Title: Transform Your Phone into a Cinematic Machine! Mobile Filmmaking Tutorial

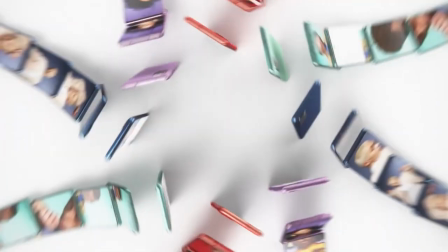4:04 Now I'm using the Samsung S20 FE, which isn't the latest phone available, but it does have a built-in pro video mode. If your phone doesn't have something like that, there are a lot of camera apps available that give you manual camera control. Because I don't want to spend a penny in this case,
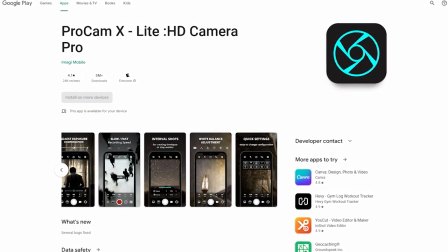4:19 I went with a free camera app called ProCam X Lite because going through the app store for free apps can feel like walking down a sketchy alley. But this app felt like a brightly lit up 7-Eleven that was safe to walk in. Again, with the weird analogies. There are always limitations to free camera apps, but I'm only using them for shots that my default camera can't accomplish. Now I encourage you to try the most popular ones for your device and see which ones check all the boxes for you.
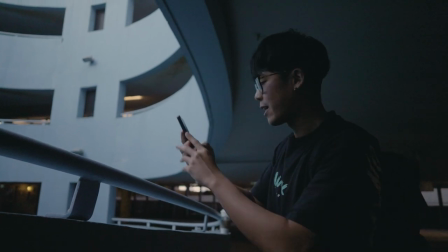4:46 All right, we're just gonna switch to pro video mode and we're gonna see what it looks like on camera. Can I have you take a few steps to your right?
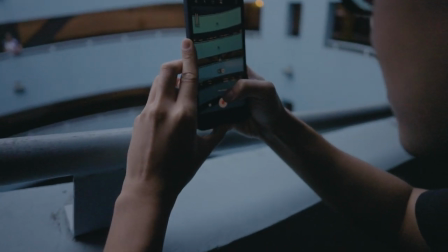4:53 Just so you're aligned to the pillar in the back. Oh, that's great. 5600. We're going to make sure the focus is on him.
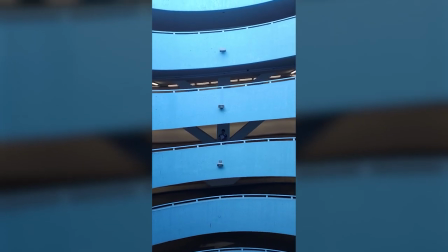5:01 And three, two, one, action.
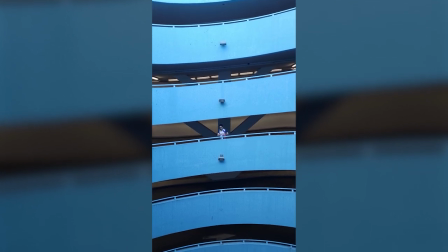Although this isn't specific to filming on your phone, it is crucial to think about your camera angles. One of the mistakes I made at first was always filming at eye level because it was my default pose for zombying away on my phone.
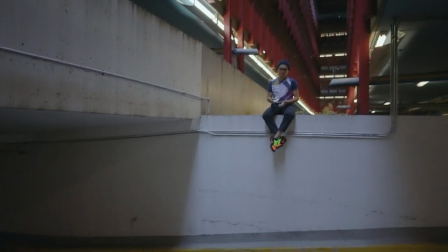5:20 Different camera angles convey different emotions and using a variety of them make your videos more visually interesting.
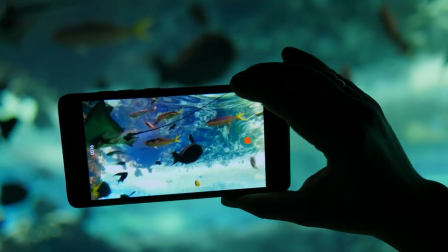5:26 I think the biggest advantage to filming on a phone is how easy it is to change your angles on the fly.
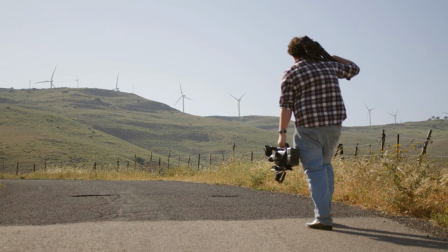5:31 So instead of lugging around a camera on a tripod, you are as free as a bird to move your phone wherever you like. Low angles, tight spaces, thrown into the air. This is true freedom to create. Speaking of freedom, it's also easy to add camera movement when you're shooting with your phone.
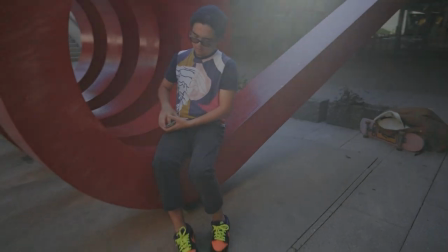5:47 Movements like pushing in on your subject, orbiting around them, or going from side to side, helps create more dynamic shots.
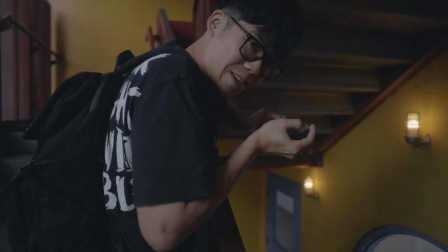5:53 Oh, this is way more interesting. I shouldn't push in, I should be doing this. There's parallax like this.
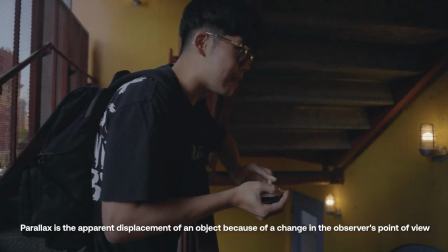5:58 When I was pushing in like this, there was some parallax, but it just wasn't enough, I think. And it's also hard to get steady.
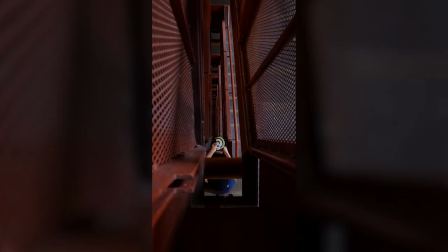6:03 But if I just kind of move and shift my body weight back a little bit, it's a lot easier. Learning something, I'm learning as I go.
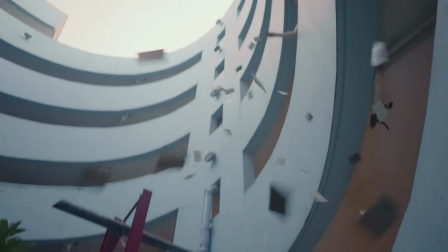6:08 Remember that you're not taking photos, so make sure there's something moving in the scene if it's not going to be your subject.
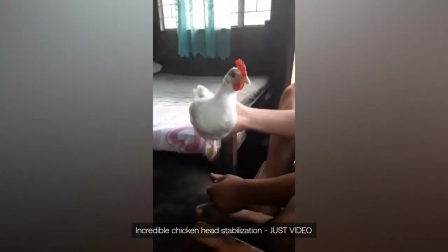6:14 Stabilizers are a fantastic option for making it look like you strapped your phone to a chicken head, but remember, we're using nothing but my phone, so I am the stabilizer.
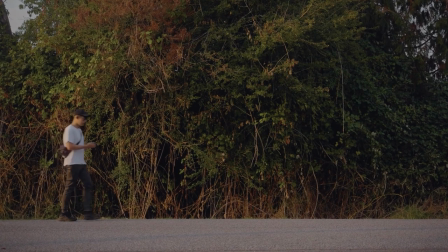6:23 But how would I get buttery smooth camera movement when I can barely walk without tripping? The answer for me was Brandon Lee.
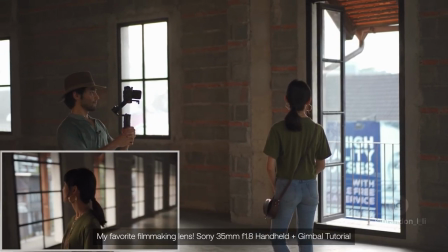6:30 I've been following his work for a while, and what he does with stabilizers is so magical, I'm convinced it's witchcraft. But thankfully, this magician reveals his secrets because he made a video that teaches how to get smooth handheld movements when shooting with just your phone.
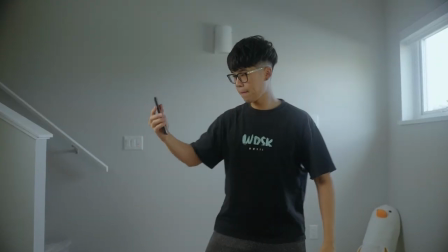6:43 I encourage you to watch what he covers, but the broad strokes of what I took away was having one hand holding the phone in a stable manner, having your other hand as a support,
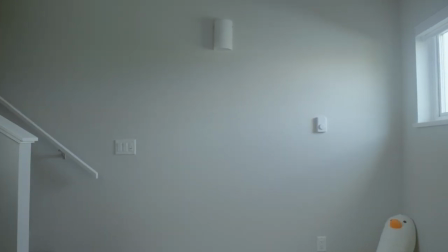6:51 bending your knees, and walking like a ninja from your favorite anime, but at a constant speed. If your phone camera has the option to shoot slow motion, you can sprinkle in some slow-mo shots to emphasize certain moments and add variety to your video.
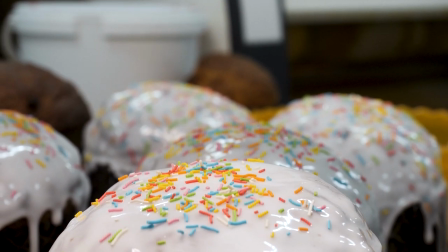7:04 Notice that I said sprinkle in, because a cake wouldn't be a cake if it was entirely made of sprinkles. Just diabetes on a plate. The same thing goes for your video if everything is filmed with speed ramps or slow motion. Unless that's the theme of your video, I believe no shots stand out if a certain technique is overused.
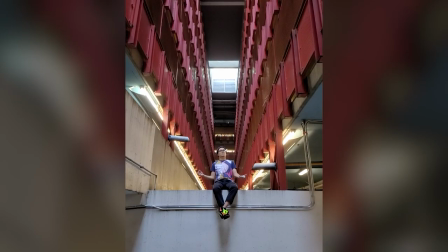7:21 But when you capture fast movement in slow motion, it becomes a surreal experience that we're not used to seeing in real life.
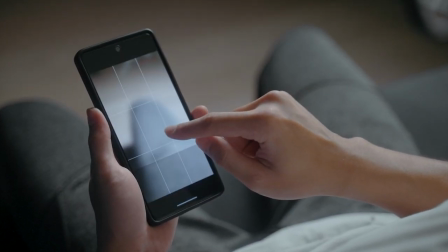7:28 I'll usually check what the highest FPS on my phone can shoot in and then go with that.
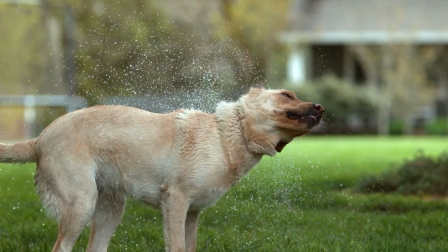7:32 But make sure to film slow-mo in a well-lit environment, preferably outdoors so that you don't get flickering lights that that look like you're filming everything at a rave.
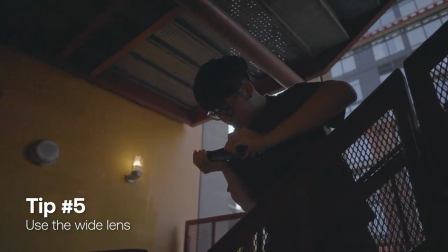7:40 One of my favorite features that phones have started incorporating recently is including a wide lens.
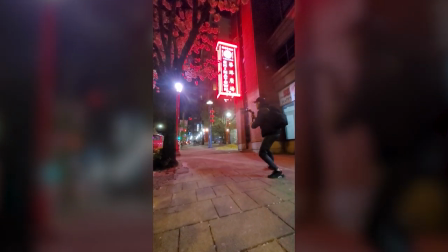7:46 Shooting on a wide lens can give your scene a larger than life atmosphere, and it feels more dynamic when you also add camera movement. Just like sprinkling in slow motion shots, I also recommend not abusing the wide lens just because everything may look cooler on it. I try to only use it when I want to show off more of the environment or capture a unique perspective. After filming everything on my phone, it was time to get into my favorite part, putting it together in the edit.